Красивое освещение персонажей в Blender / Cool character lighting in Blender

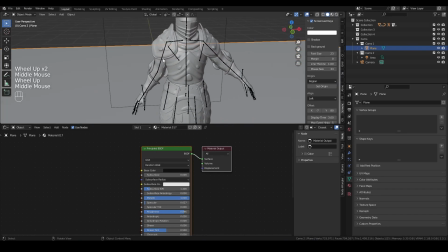Теперь нужно подсветить детальки нашей модели, подсветить лучшие места нашей модели.
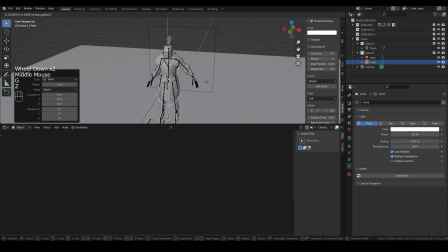Для этого я использую point, хотя
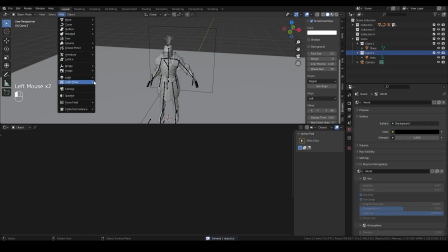помимо использования point можно также добавить несколько площадей, которые будут освещать.
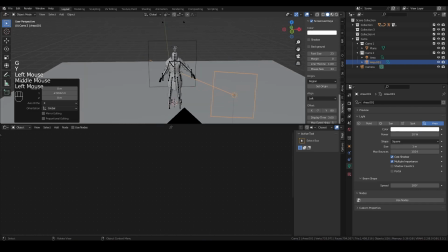Сдвигаем по осям, направляем на персонажа,
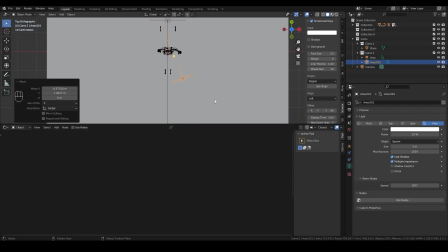можно даже приблизить. Уближаем примерно такого расстояния, смотрим что получается.
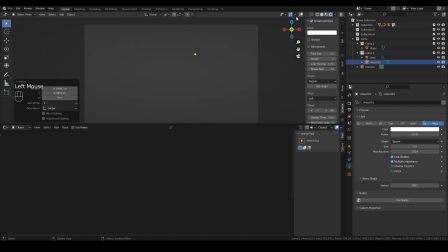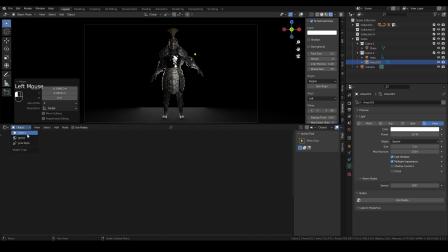Свет слишком яркий,
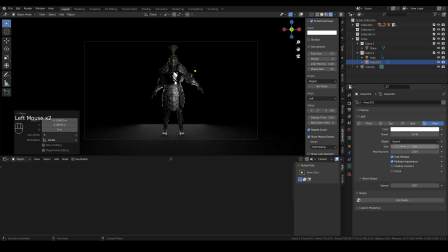но сейчас мы хотя бы примерно видим текстуры нашей модели можно
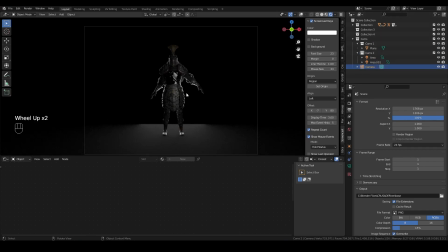подкорректировать наше разрешение затем пододвинуть камеру далее
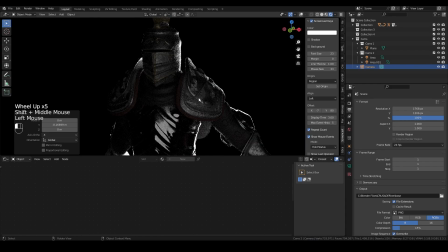присутствует проблема то что на всех ее частях есть текстура на
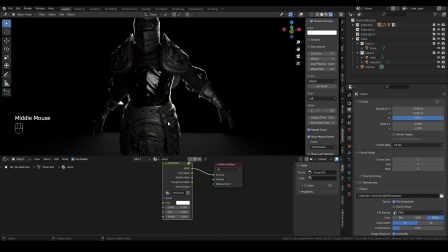теле уже материал блендера который заметно отличается от текстур соответственно лучше не делать таким образом, чтобы на этот материал падало много света, чтобы не было особо видных различий.
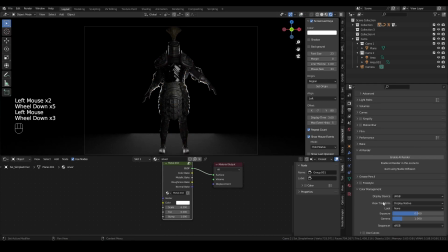Также я переключу Color Management на AGX. В общем,
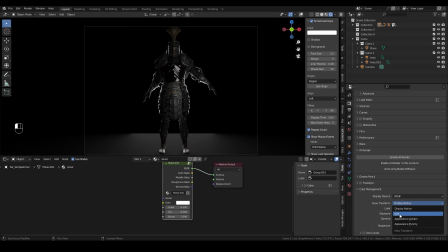на моей страничке Boosty я прикреплю бесплатное для скачивания данный цветовой набор. Я его использую во всех своих последних работах,
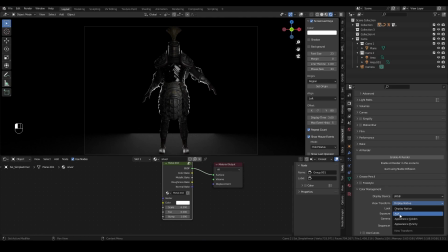так как он работает очень реалистично очень красивый в принципе мне нравится больше чем классический менеджмент блендера переключаясь на gx видим что затемнились какие-то цвета
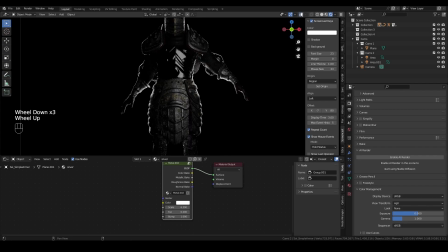некоторых местах стало слишком темно также заметил то что руки не совсем корректно подсвечиваются.
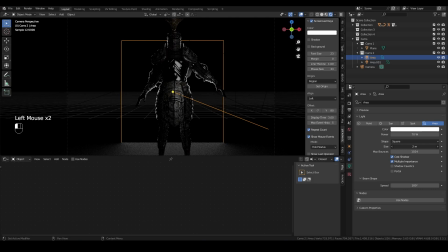Увеличу немножечко размер и подниму свет. Он стал более мягче. Переключаюсь в настройки Miro и сейчас мы используем мулуметрики.
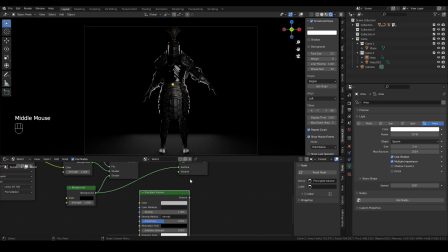Кому как, но лично мне нравится использовать мулуметрики даже минимальном размере потому что они немножечко распыляют свет
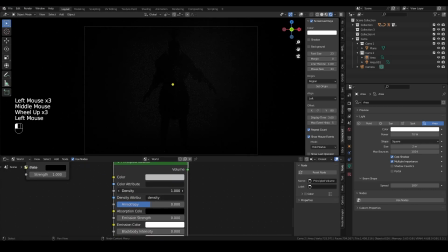сейчас у вас слишком много можно поставить на 0 0 1 или даже 4
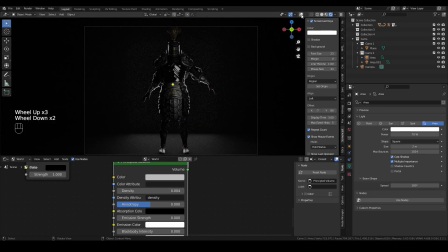появилась небольшая дымка также чтобы исправить проблему за границы
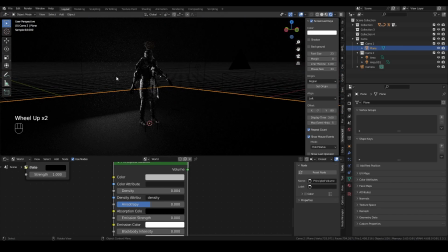света на полу можно поднять свет
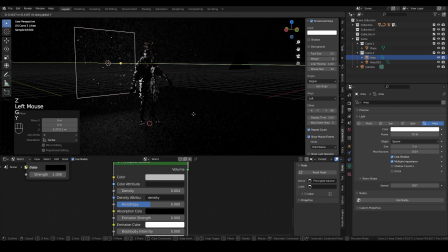выше затем отодвинуть его и